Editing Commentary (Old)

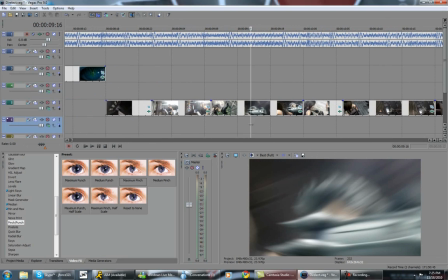[0:00]
Hello YouTube community, this is Justin Force, otherwise known as JForce321.
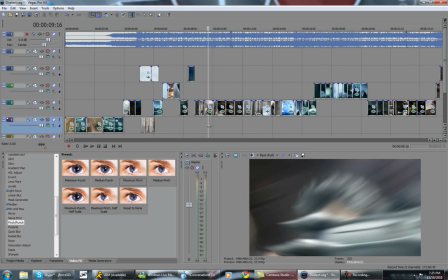[0:06]
And I guess I would just like to start off by saying thank you for everyone who subscribed to me as of recent. I mean, in the last 6 months since the popularity of my Godzilla porn video exploded, I've kind of reached a point where I'm at now.
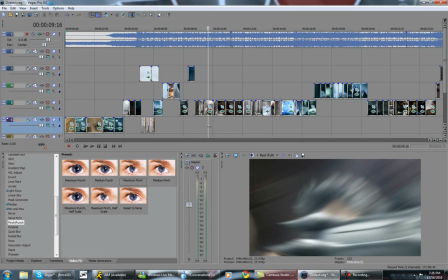[0:22]
I really don't know what to say to everything at this point because I never really expected to be going for 4 years. And they got the attention of people who I do have now. So, but to be honest, I really don't feel like video editing that much these days,
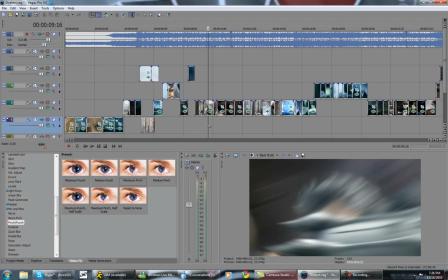[0:39]
and I have a lot of projects on the side I know people want me to finish, and I'm sorry to say I haven't touched them really in recent memory. But I do have lots of video files lying around that I thought I would just show some people, maybe explain a little bit about why I do what I do,
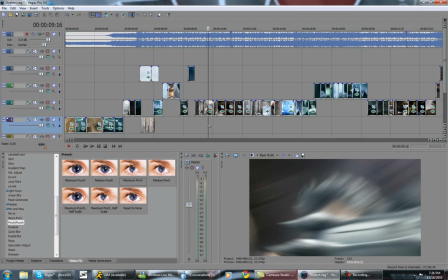[0:56]
and you know how it works in the grand scheme of my final products. But I just have a video here with Dialect by Revile. It's just a Final Fantasy beta that I thought I would show everyone a little bit of. It's more of just an attempt to create motion blur in Vegas, the Adobe After Effects style motion blur.
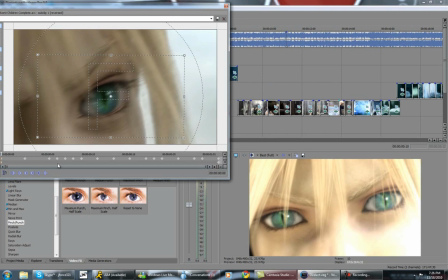[1:16]
And it basically shows a good example of how I do my shake style.
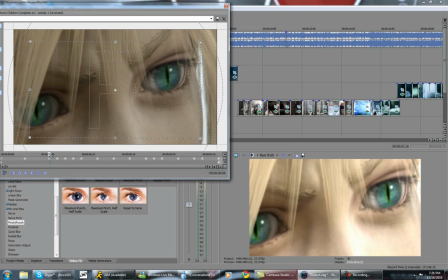[1:21]
My shake style is these days it's very intense. It involves a lot of rotation in between frames, and it involves a lot of heavy panning in and panning out.
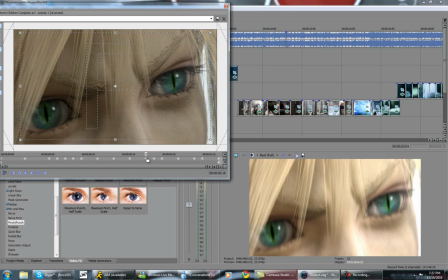[1:33]
Basically, I use a 3D logic when it comes to doing pan crops, as in I don't think of it as a 2D plane, as I think of it moving in and out in a 3D fashion,
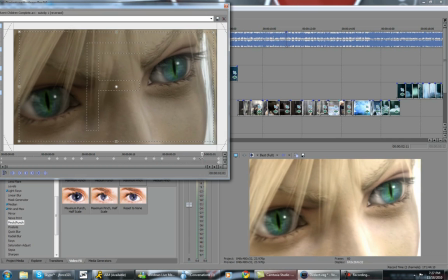[1:42]
which definitely gives you a different logic on how to approach shakes, especially depending on the source you're using.
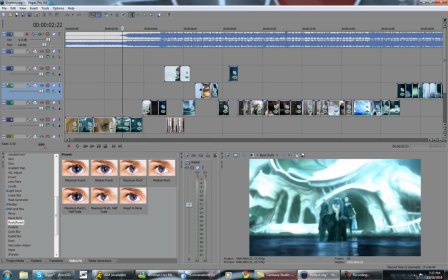[1:48]
And it just, heavy shakes work really well with Final Fantasy if you know what you're doing, especially like what you see right here.
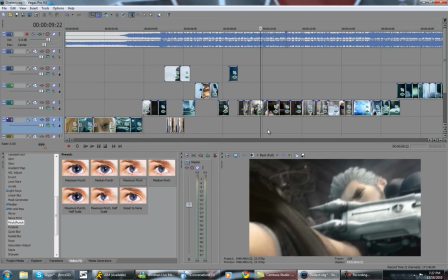[1:57]
As you will, I will show the final product at the end of all this just so people can get what I'm saying.
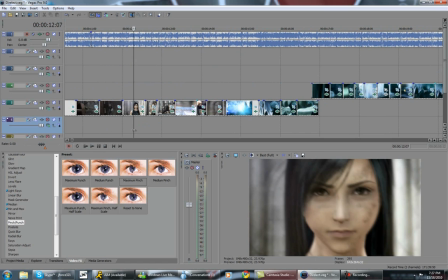[2:03]
But so this is just a basic generic Final Fantasy action beta.
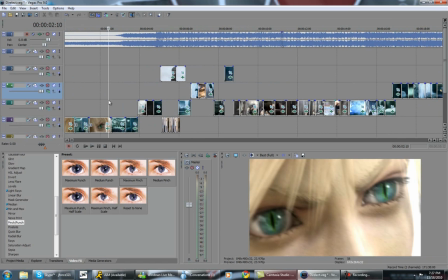[2:10]
I basically just took the principle of the shakes and linear blurs that I have here,
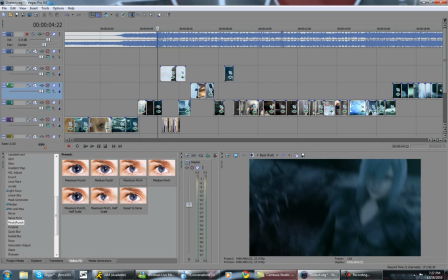[2:15]
and I just moved them out through the entire video, and just included a little bit of like chroma keying right here with the codage,
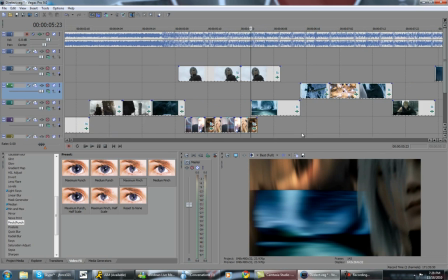[2:21]
and then blended that with some scenes like right here where I zoomed in a
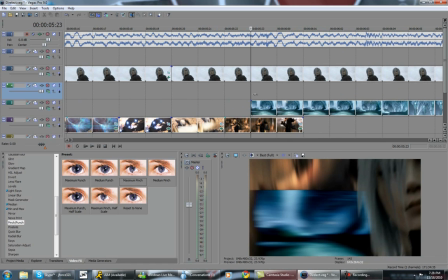[2:29]
image a lot right as his face is zooming out. Just more of a attempt to also be a little bit more Adobe After Effects-ish with my pan crops and such.
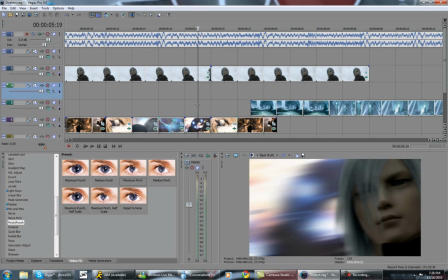[2:38]
But it was just an experiment overall, and I think it really helps.
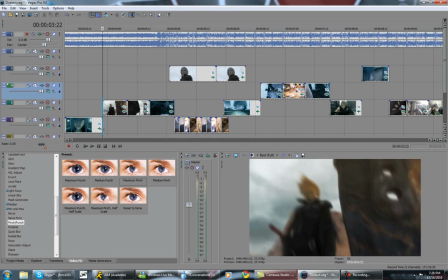[2:44]
And then as I went on, I started thinking more about how to make things interesting, because I was getting really lazy with scene selection and such already.
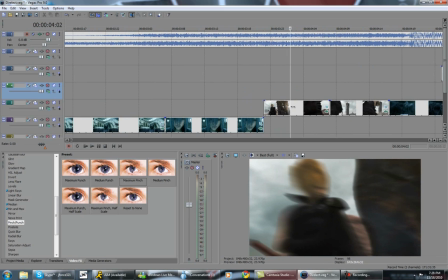[2:53]
And then as I was looking through effects, I had this idea for a zoom involving a pinch and pull,
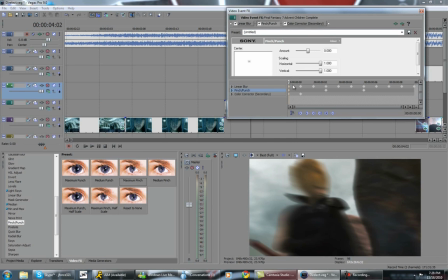[3:01]
or pinch and punch, and it kind of just turned into what it did in this video, which really explains a lot of the impact that comes from it. Because as the video is moving along right here, it shows how the image is becoming distorted.
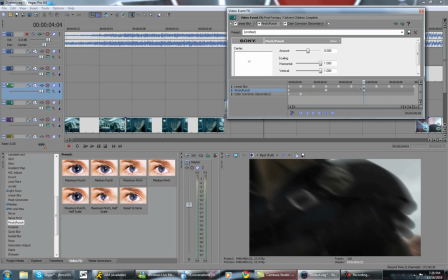[3:16]
And the main part about doing video work is that when you're creating a video,
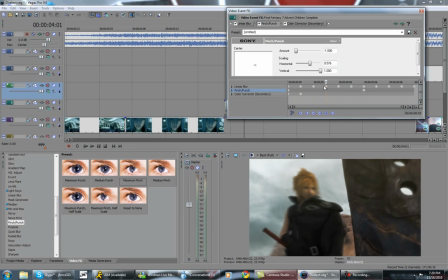[3:20]
you have to make it visually appealing to people, but you can't always be doing the same stuff all over and over again. So you gotta like mix it up, or you gotta create things that a human eye can't really distinguish at that moment, but it really also messes with the eye, and it sticks out to them,
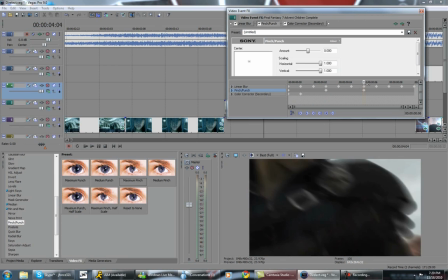[3:39]
therefore creating a sense of impact. And so as these images are going by, I used the
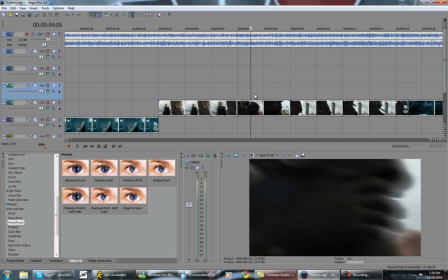[3:47]
pinch punch to actually create this impact that you're seeing right now.
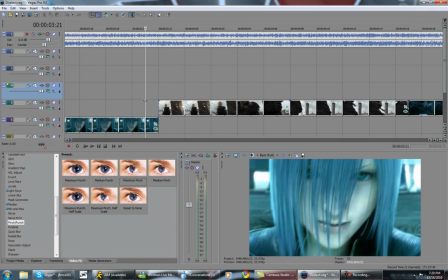[3:52]
And I just continued to link it as I did the motion, which is another example of what my style is.
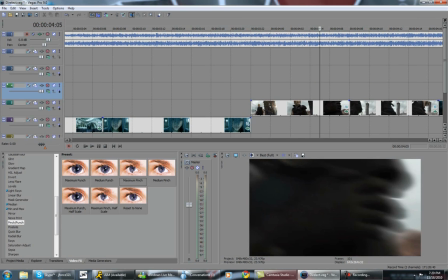[3:59]
I call it momentum editing because, like it shows here, it's entirely based off of how the motion is at that very moment.
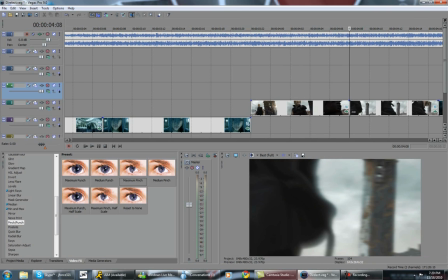[4:06]
I do cuts based off of that.
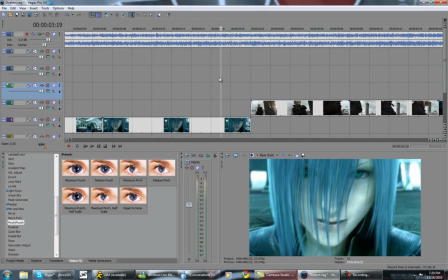[4:08]
And then I kind of like the way that Sam described it at one point, otherwise known as Slash. He kind of calls it controlling the uncontrollable, which is kind of a good way of describing it,
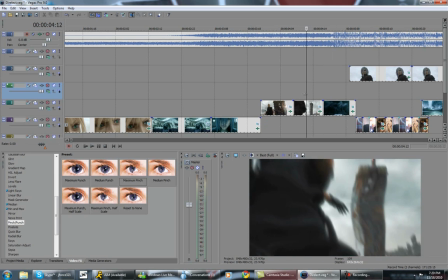[4:19]
because I basically do a style that could be considered oversyncing in the worst possible ways,
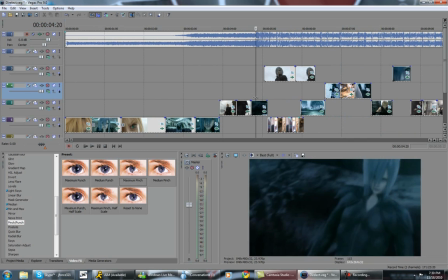[4:24]
but I actually have very specific ways of going about my video editing that makes it a very controlled style,
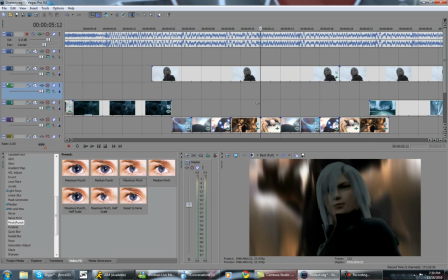[4:31]
because there's numerical values and such that I use for frames or how I move my clips sometimes,
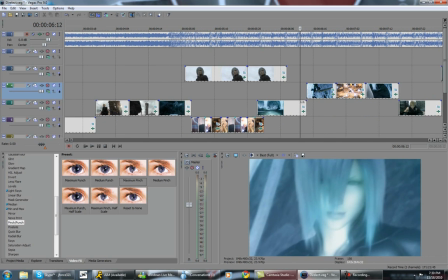[4:37]
and then that's just kind of how things blend. But then as I just went through the video,
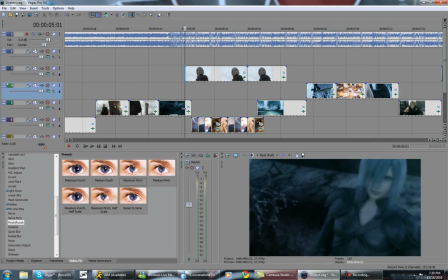[4:43]
I just kind of kept this little zoom, pinch pull thing I have going on here. Well, pinch push, but it basically just adds a lot of impact to the video overall,
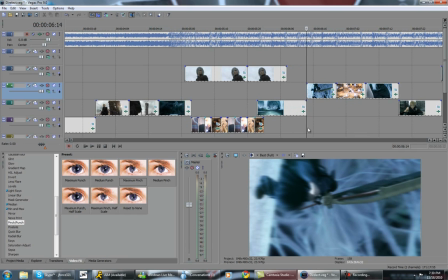[4:56]
because as scenes are going by, like starting out, Cloud's head is very pinched in, and it makes it really weird.
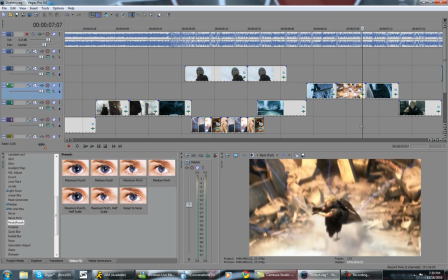[5:03]
But people really can't tell unless they're really examining the video. And basically, I just started linking those together along with the already existing shakes.
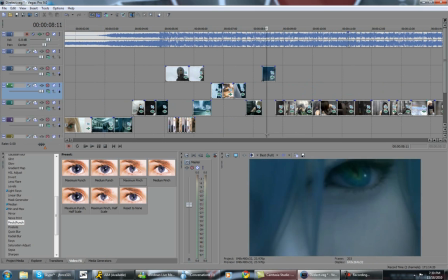[5:12]
And then I would just add a little bit of zooms here or there, just for the just to help out with the impact.
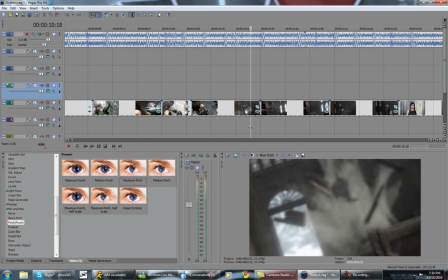[5:19]
A good example would probably be the one I have right here after it shows her lifting her head,
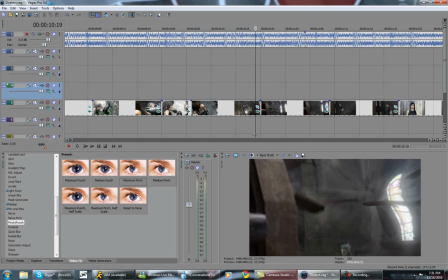[5:26]
because it zooms in right on the debris. And then I did a little bit of the pinch effect just to add the impact that was, that wouldn't have been there otherwise, because otherwise it looks a little bit awkward, a little more than it does already.
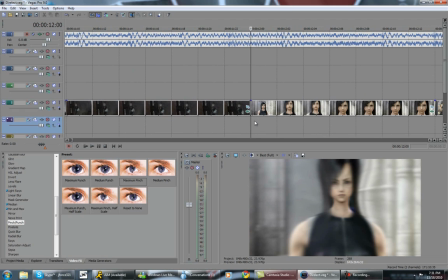[5:43]
A good but a good way of seeing how it works more specifically is right here as well.
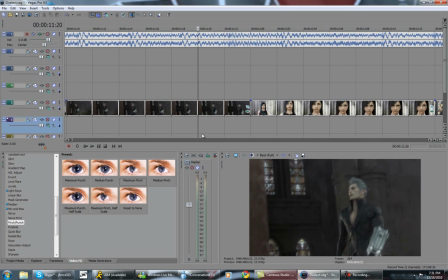[5:50]
I was trying to find clips that zoomed in naturally already with some already existing radial blur,
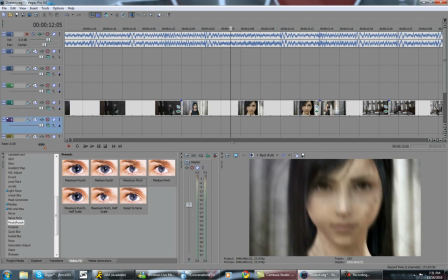[5:57]
and then I just started distorting them a little bit more, which actually works well with the audio sounds in this too,
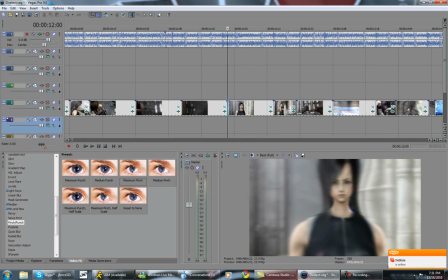[6:03]
because it got these little guitar riffs that if you work them with the pinch punch effect as well,
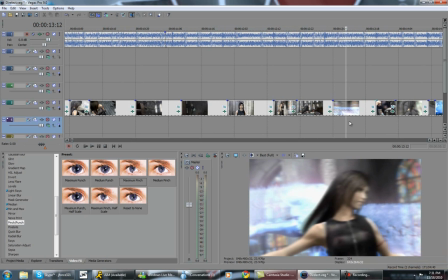[6:09]
it actually syncs very well with them, and you really can't tell unless you're paying attention to all the audio bits in the video as well.
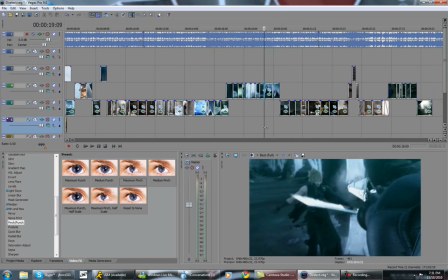[6:18]
And then, so for the most part, I just kept continuing on with my heavy shakes and my motion editing overall,
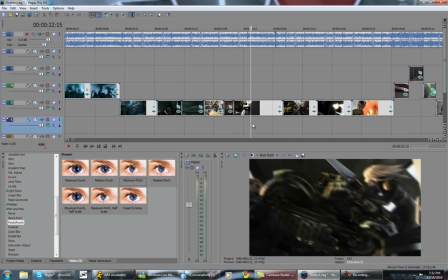[6:27]
and it just kept going on. And this is more of a section right here I just edited within the last couple hours just to add on, because I was also experimenting with changing dynamics, because the problem with my style in recent memory has been the fact that it doesn't really have much dynamicism to it,
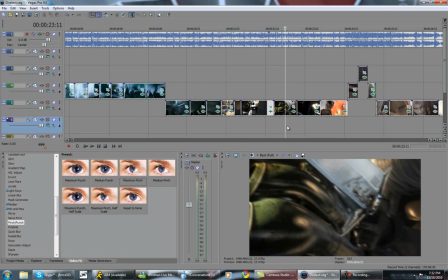[6:46]
and it just kind of blurs together and you really can't feel the impact after a while.
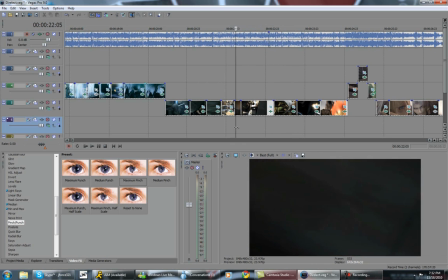[6:52]
So I was trying to experiment with stopping frames at certain points.
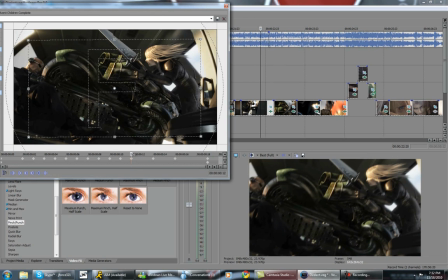[6:58]
Like a good example of how to do some pan crop shake work is like right here. The thing is zooming into the next clip right there. It looked very bland and very impactless, but at the last few frames I zoomed it out and then I zoomed right back in using that pinch effect,
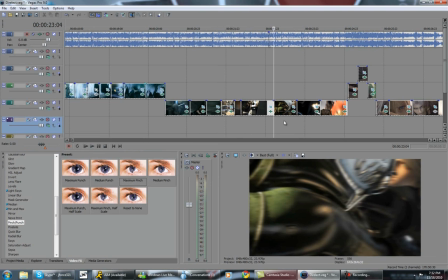[7:14]
which actually gives a nice little bit of weirdness to it, to where the human eye gets messed with, and then those zooms in right into the next picture.
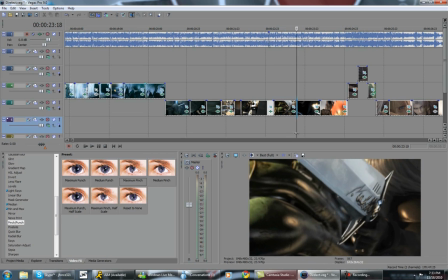[7:25]
And then the heavy shakes also help out with that a bit. And then I just started by doing more of my motion editing work.
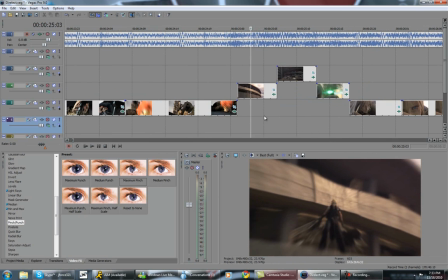[7:34]
Say at this point I was trying to hit some very fast beats that you'll see as you watch the ending video.
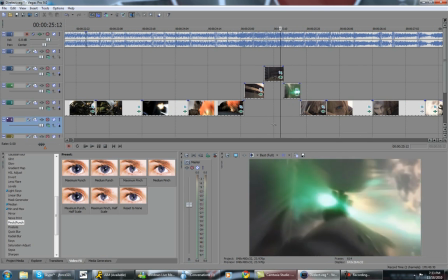[7:41]
And right here I think it worked out pretty decently,
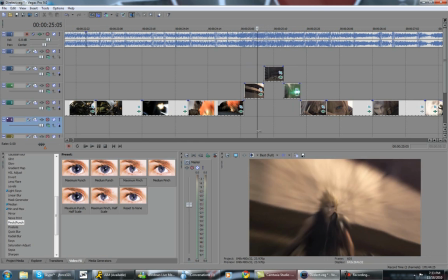[7:44]
where I was just I started out with doing a motion clip, and then I did something that was more still, transitioned to a shake,
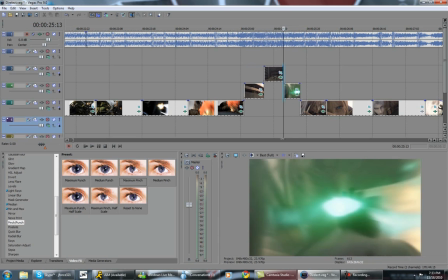[7:51]
and then I zoomed in to the part where he was about to rotate his sword,
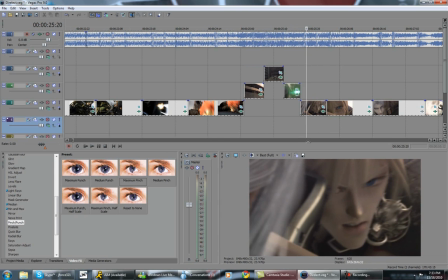[7:55]
and then here is more of a controlled clip, and then I zoomed straight into his face with a more intense shake.
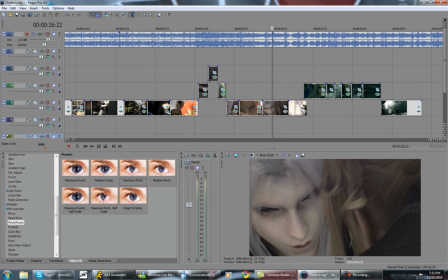[8:02]
And then I just moved on and did a couple still images to slow down the pacing of the video so I could actually set up for more action.
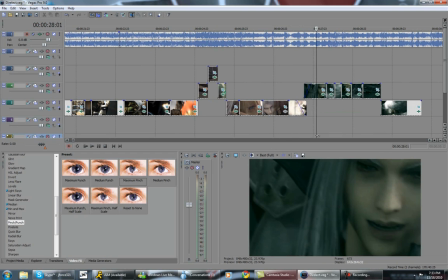[8:11]
And I just copy and pasted a couple of zooms from the previous sections of the video into here.